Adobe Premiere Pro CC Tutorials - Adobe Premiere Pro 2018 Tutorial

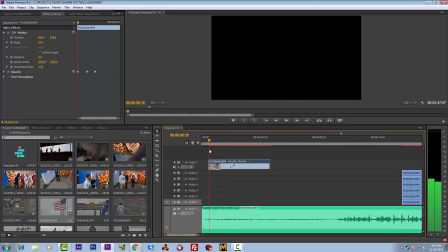(16:20)
That's why it's called linear line. So it's a straight line. It's rigid.
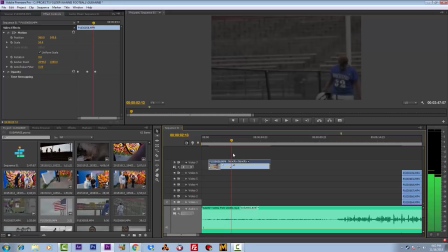(16:24)
This little curve gives it more of a softer bend as opposed to a solid fade in.
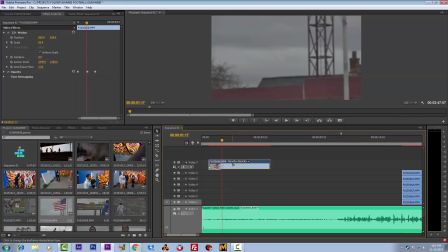(16:33)
Anyway, we don't use those a whole lot when it comes to just editing video like this. We use this in like special effects, something like After Effects or something like that. But for the most part, we just use that. And that's a simple fade in. Now at the beginning of the tutorial, I want to make sure, I reiterate this.
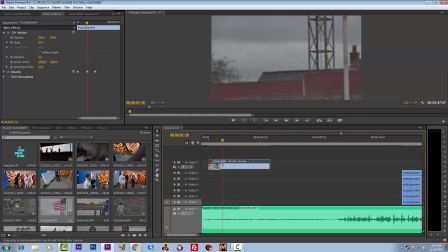(16:53)
You can, Adobe allow you to, I think it's a 15 or a 30-day free trial before you can start using it. There's other ways, obviously you can get it. There's different ways that you can get Adobe Premiere, but I like working with the Adobe Premiere,
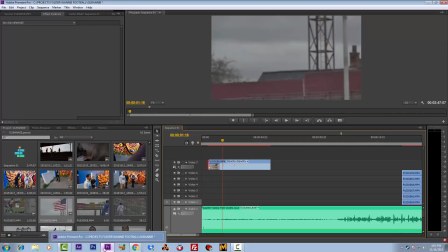(17:11)
and the reason why is because of After Effects and Photoshop. They all work hand in hand. Now we're gonna get into all that later. That's more advanced. Just follow me, just stick with me, and you're gonna learn all of those different things and techniques.
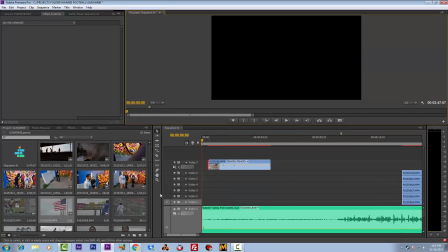(17:26)
So anyway, I just wanted to lay that down to you. Because there's a variety of transitions. So right here we're going to use fades and cuts. All right, so let's fade in first.
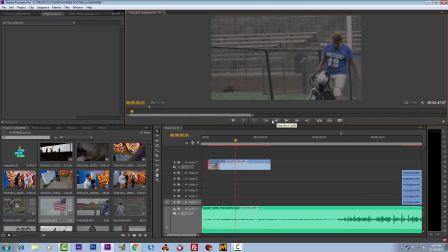(17:42)
Okay.
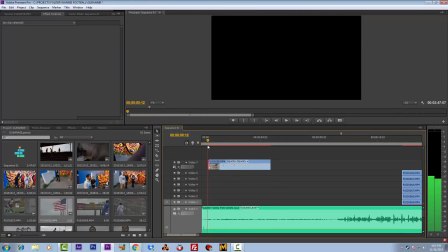(17:50)
Now right here, and now movement and feel got a lot to do with things too. So we're going to keep that in mind. Movement and feel. So I'm going to feel how long this should be before we cut to something else.
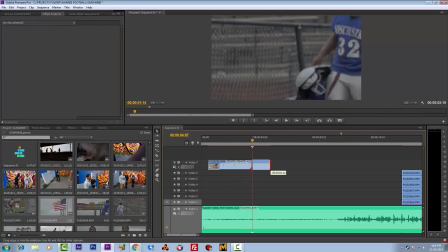(18:07)
I will cut here, because you don't want it to be too long. You got to keep in mind you're entertaining.
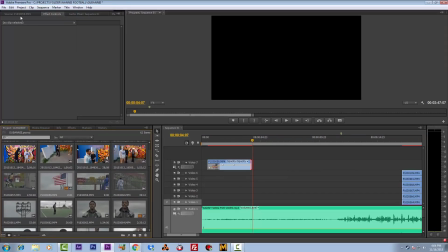(18:13)
You don't want to bore your viewers, so you got to be careful how long you keep things. There's a lot of random shots here, so they're walking to practice. I want to cut.
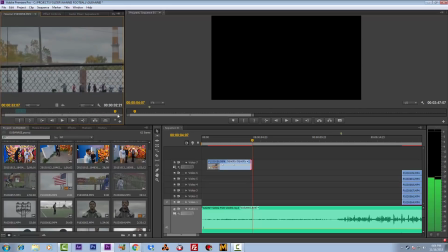(18:28)
We're not going to cut here because this is like the same shot. You got to give it a little bit of variety. So we'll cut over here. This is a different angle, and they're doing something different here. All right, so I'll make sure I don't pick nothing wobbly.
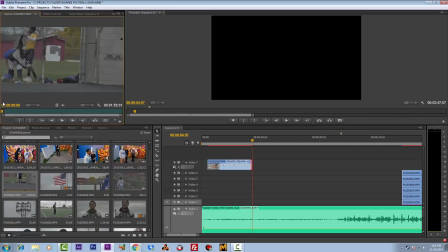(18:45)
Oh, sorry about that. I don't pick anything wobbly or unsteady unless I did it on purpose. So for example, here I'm still establishing my camera. See, so the camera's shaking and is wobbling. Okay, it looked like it's established right here,
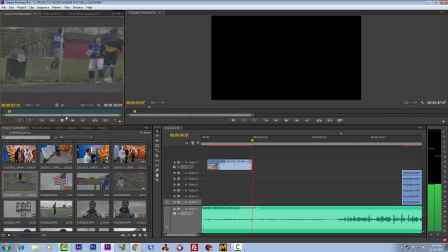(19:07)
and it's standing. Okay, now when I don't use none of those. Right now I'm just establishing my camera and my shots. So right here.
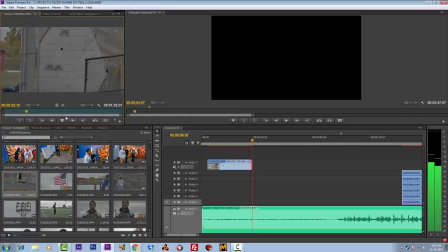So let's go back to here. It looked like I had it here for a little while. You don't need it that long, just boom. So I'll immediately take it from there.
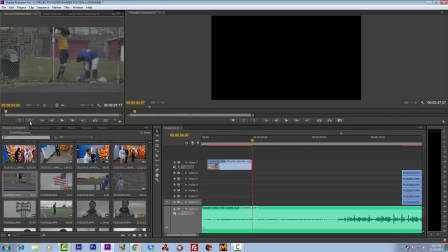(19:39)
So now we get a sense of what's going on. Oh, okay, he's at the field.
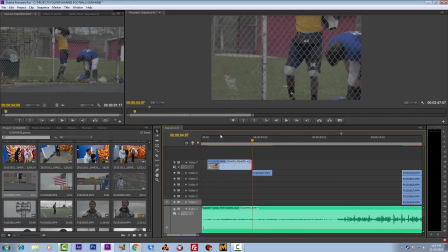(19:44)
All right. So now let's see how these two clips play along with each other.